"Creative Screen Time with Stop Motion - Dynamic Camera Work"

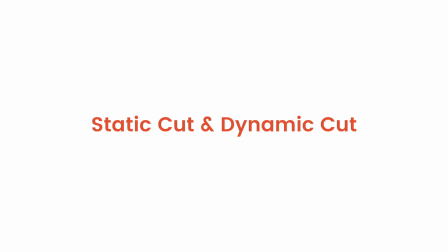So now that I have my two versions finished, I'm just going to show stills of both the static cut and also the dynamic cut, and just to explain the differences and why I did what I did. So we'll start with the static one first.
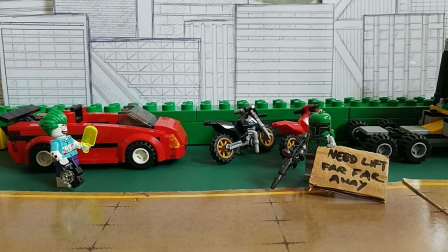So with the static cut, it's pretty straightforward.
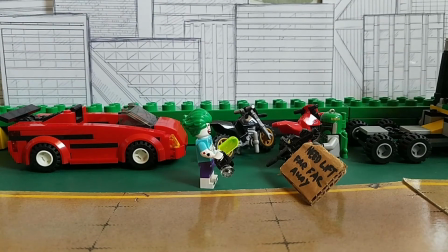It's just got Joker walking down to the side, and then he does his greeting, and then he pulls up the camera and starts taking photos.
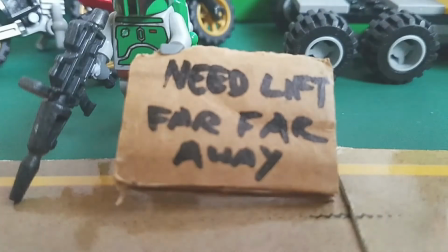Now, for the dynamic cut, I've actually started it very differently,
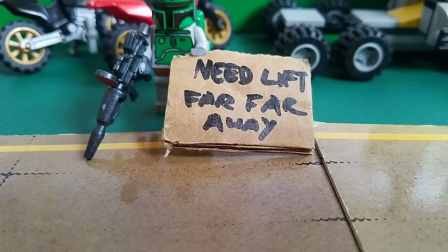and I focused it on the sign that the other character is holding first, because as it zooms out, this becomes a bit of an in-joke,
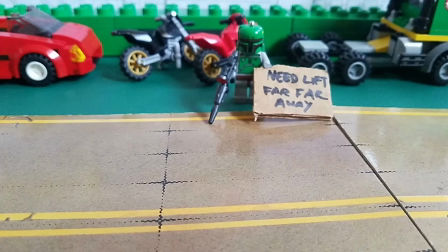and then that also gives it movement to how it zooms out and then it pans across,
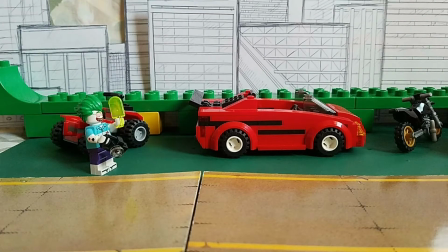and then we get to see the other character walk in, and same thing, I wanted to give that more dynamic energy and have movement,
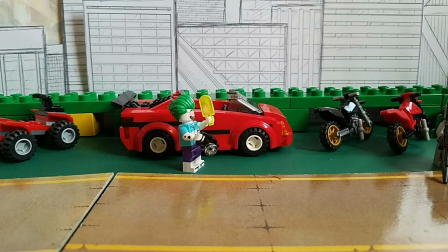so I am following the character across the screen. And also you'll see that I've also done a first person view
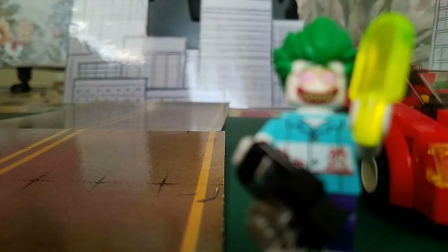where the character is walking into the screen and the camera is pointed the other way. I've done this because as it goes back out to the side view scene and the character is about to hold up the camera,
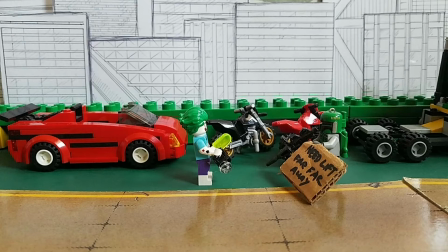I've had to try and match that side view to the original one that I used, and it was actually quite tricky because I had moved the camera already.
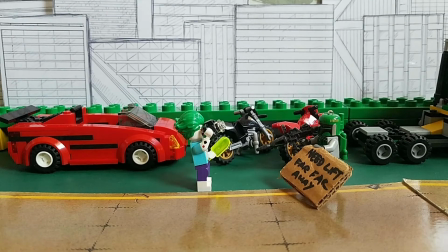So the only way I could cheat that was to cut a different shot, and that was by seeing it from the point of view of a different character.
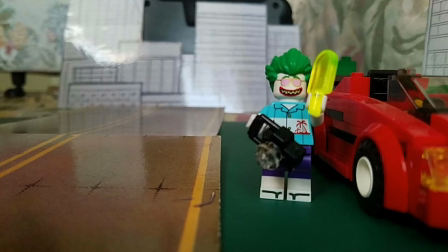And that way I can go back from my first dynamic side view scene to the static one I filmed earlier, and it's harder to tell that the camera's moved. So we'll look at the static one again. So the rest of the static version, nothing much changes.
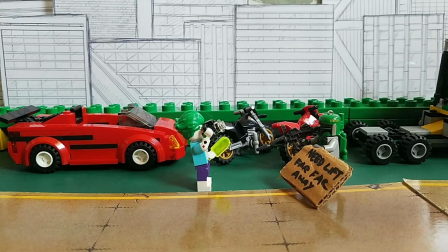It's just Joker pulls up the camera and starts taking photos. So now, before earlier, I was asking if everyone spotted where I used a flashlight, and that is exactly what I used it for.
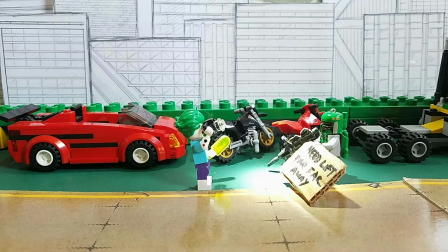I used it to display flash on the characters, and also, yeah, just as if the camera was taking photos.
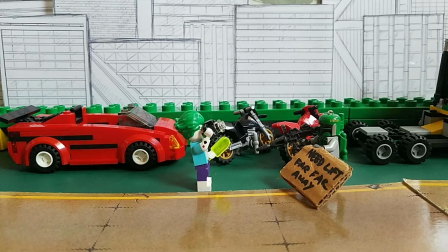And with the camera sound effect, which you can find from online for free for use, um, it really does make it look like it's camera flashing. So it's really, really great. So uh, taking photos, and then
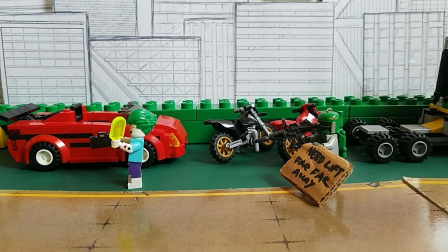the other character holds up a gun, and Joker runs away and gets shot.
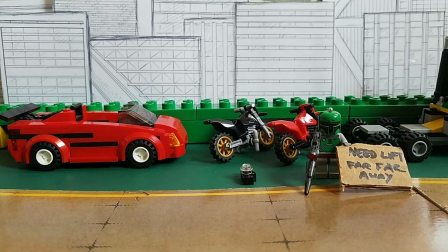So now we go to this dynamic cut, and I'll show you the differences that I made. So the next obvious cut is I have positioned the
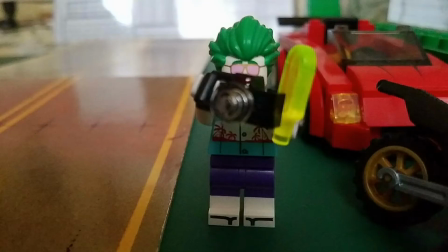Joker taking photos in a first-person view for the other character,
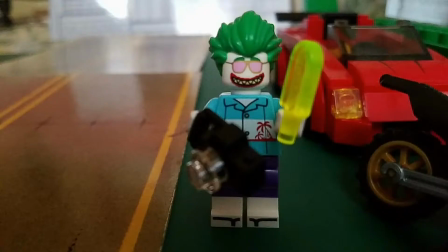because I just wanted to show how pestering and annoying this character with the camera was,
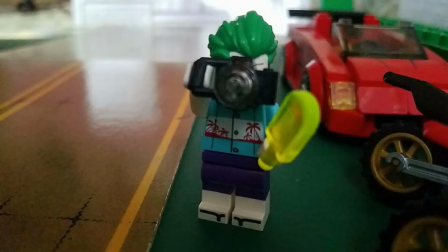and that he was taking photos with the flash right in his face.
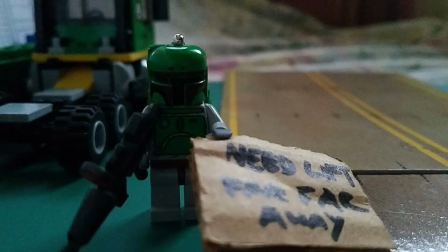And so putting the camera in that first-person view where it's the other person looking through their eyes,
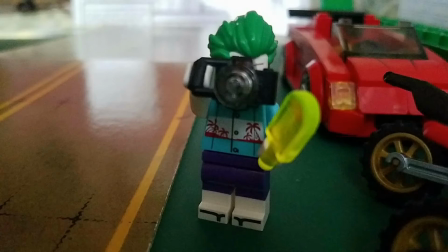it really gets that across, that this person is in his face and they're really annoying.
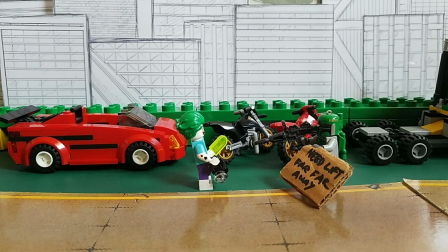So then we continue some more, and then the rest of it's pretty much the same.
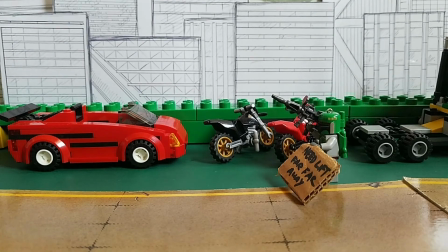He just points his gun up, and then the other character gets shot, and that's pretty much the end.
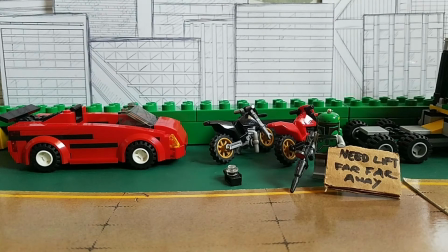But originally, I ran out of time, but what I wanted to do was, I actually wanted
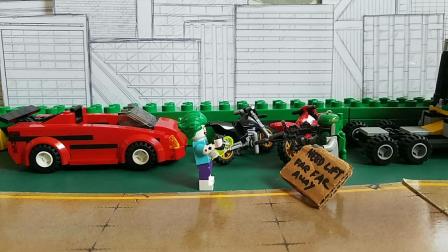the bit where the gun was being lifted up, I wanted that to be from the Joker's point of view,
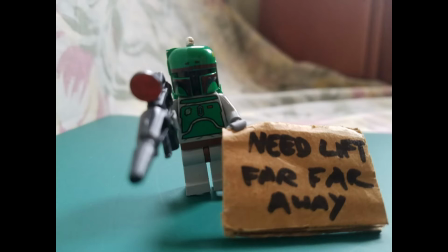and he was about to see what's going to happen. And then the other thing I wanted to do was, as Joker was running away,
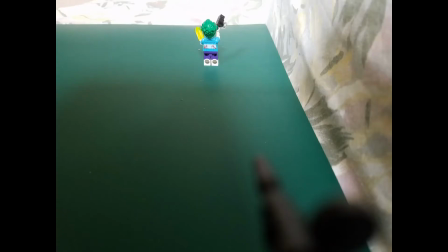I wanted the barrel of the rifle to be pointing out from the bottom of the camera, so it definitely looks like it's in the other character's view, and just having him aim his arm around before he takes a shot.
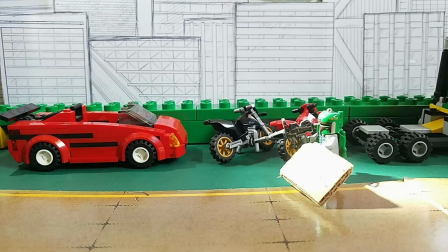There are ups and downs about doing it that way, because doing it that way, you kind of see exactly too easily what happens.
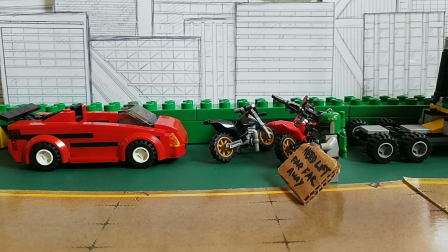So in that regards, the static cut was a bit better because it showed it off screen, so you imagine for yourself what happened. So sometimes a static cut is also a good thing. It does work in its own way.
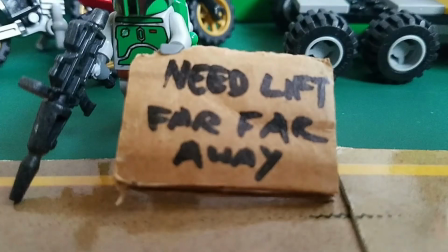But otherwise, pretty much use dynamic cuts for when you really want to express what a character is feeling,
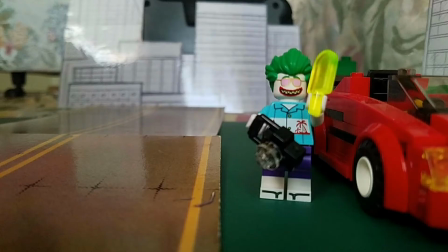or if you want to focus on something physical that's about to happen.
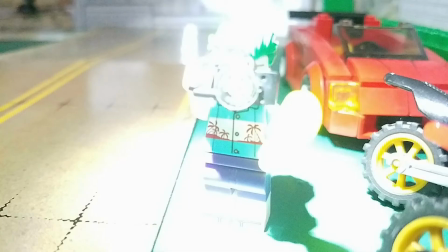For example, with pointing the camera up, that was to show that that was what's going to happen and that it was in your face.
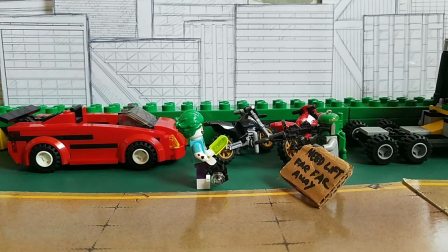And also my original idea for wanting to see a first-person view of the gun being held up, that was also the same thing.
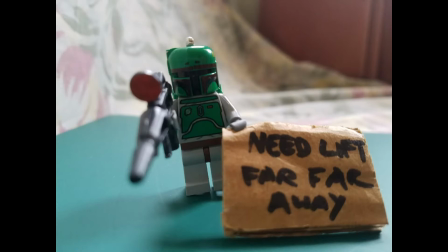It's just to highlight those key physical scenes and to make the viewer aware that it's happening.
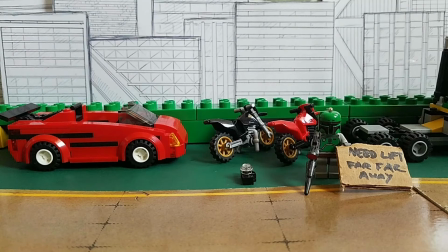But otherwise, play around again, as always. Try out static cuts and also dynamic cuts, and just see which ones work really well for you. And again, as mentioned, sometimes a static cut works best, depending on what you're trying to communicate. So have fun, and I'll see you in the next video.
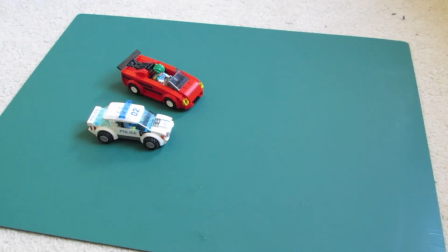Hello everybody, this is Jason from KC Cardini Libraries again with another creative screen time stop motion segment.
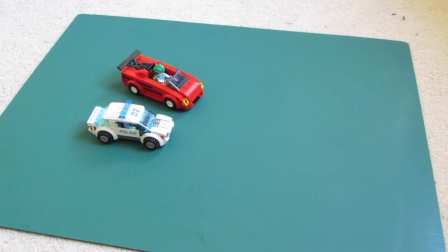I hope you're all having fun with the current videos. And so this video is about making more different types of bases, going off on what Heidi has done, and this is just slightly more advanced techniques that I've worked out while I've been trying to make these videos.
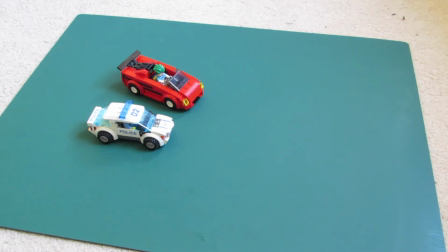So the other method that I found that works really well is if you have like a
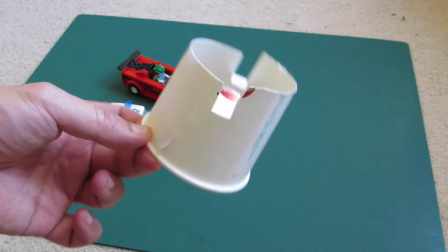plastic cup or a cardboard cup from anywhere at all, like a takeaway place,
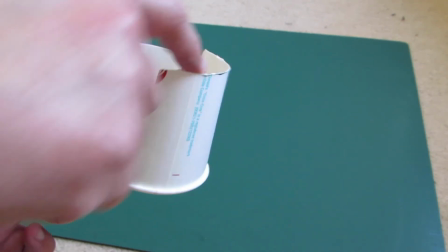then you can also cut the cup in half and then just cut
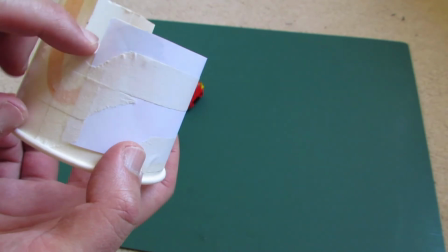notches that are the exact same length on both sides,
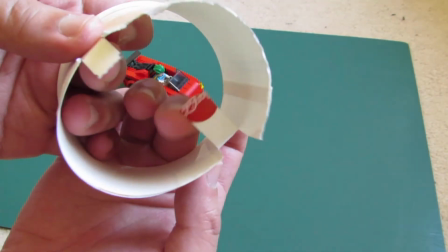and then just keep those in there because they can use as a tiny bit of support as well.
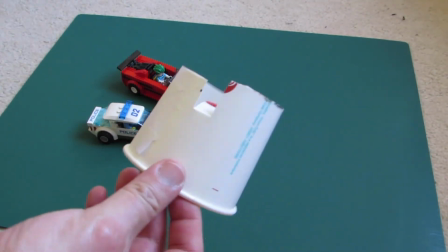And I found that works really well.
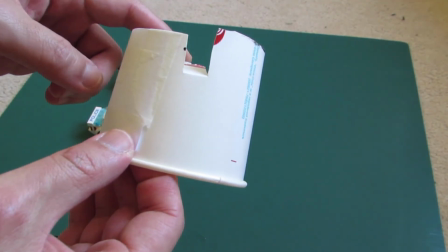And so the reason why I've also cut one side lower is so the camera can balance a bit better,
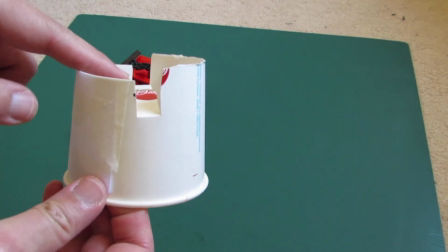leaning a bit downwards, and also so I still have access to the buttons on the screen. So I'll just give you a look at that.
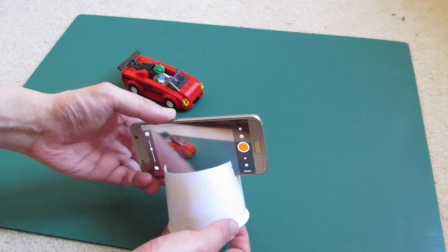So that's basically it.
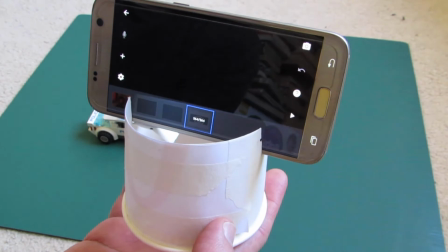So if I were to go back on the pre-made video that I already have, you can still see I can still move the frames around,
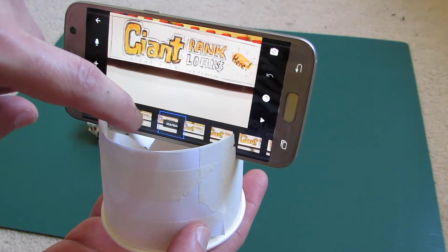which is pretty important. and I can still access all the other buttons.
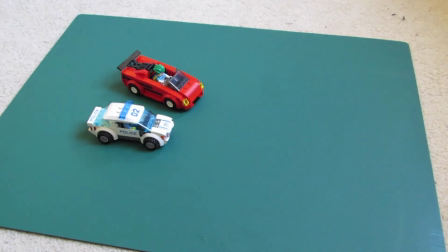And so the other type of base that I've made is I've used Lego blocks.
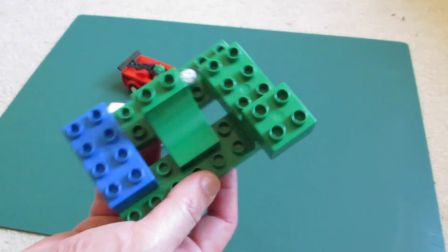So you're probably thinking, what is this strange contraption? In all honesty, I've run out of all the pieces that I really need.
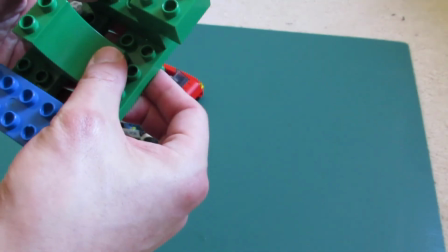I needed more of these flat ones, just so I could join this base together, have it be wide enough to hold the phone so it doesn't fall off,
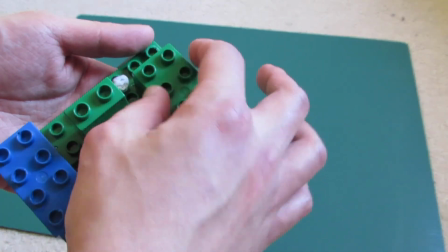and also so that it can hold the camera up and not get in the way.
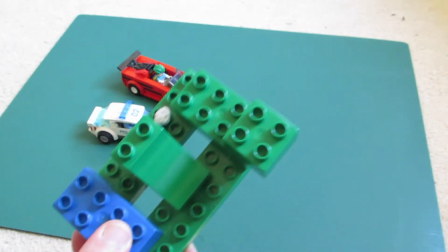So I do recommend using a blob of blue tack anywhere inside, and then just sit your phone in there.
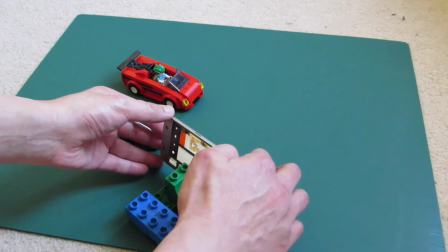And blue tack just so it doesn't slide around, because the phone would be very slippery, and so would the plastic.
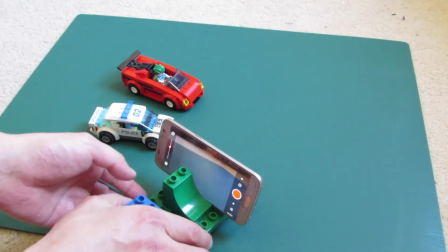So if I were to press the play record button, so you will see that works really well too.
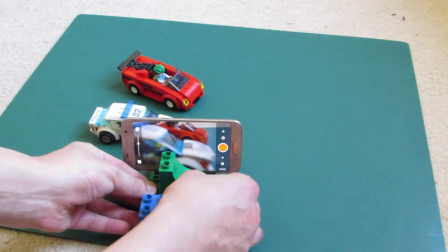And in this way as well,
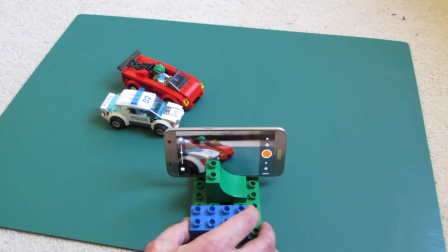I can also do panning shots that would keep really, really smooth and the camera really steady.
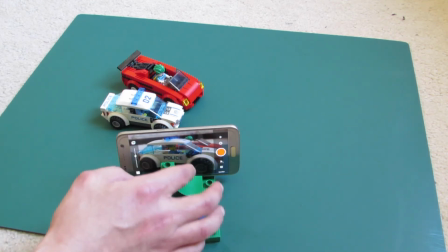So that works really well. Just be careful for a setup like this.
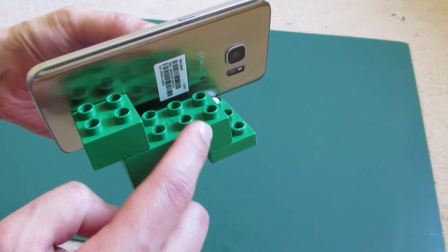So I wanted to use narrower blocks, because if this was actually any more to the left,
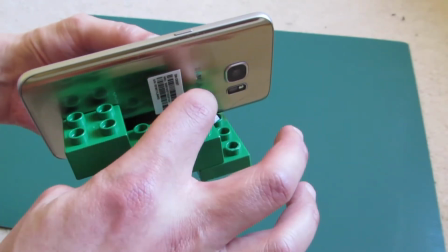the wide angle camera lens would actually start picking up these blocks, and we don't want that.
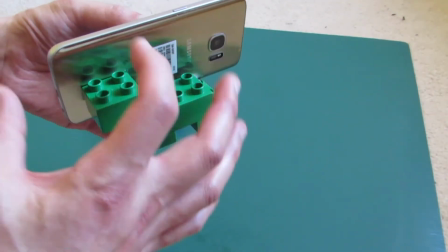So design something that's going to hold up your phone and not block the camera.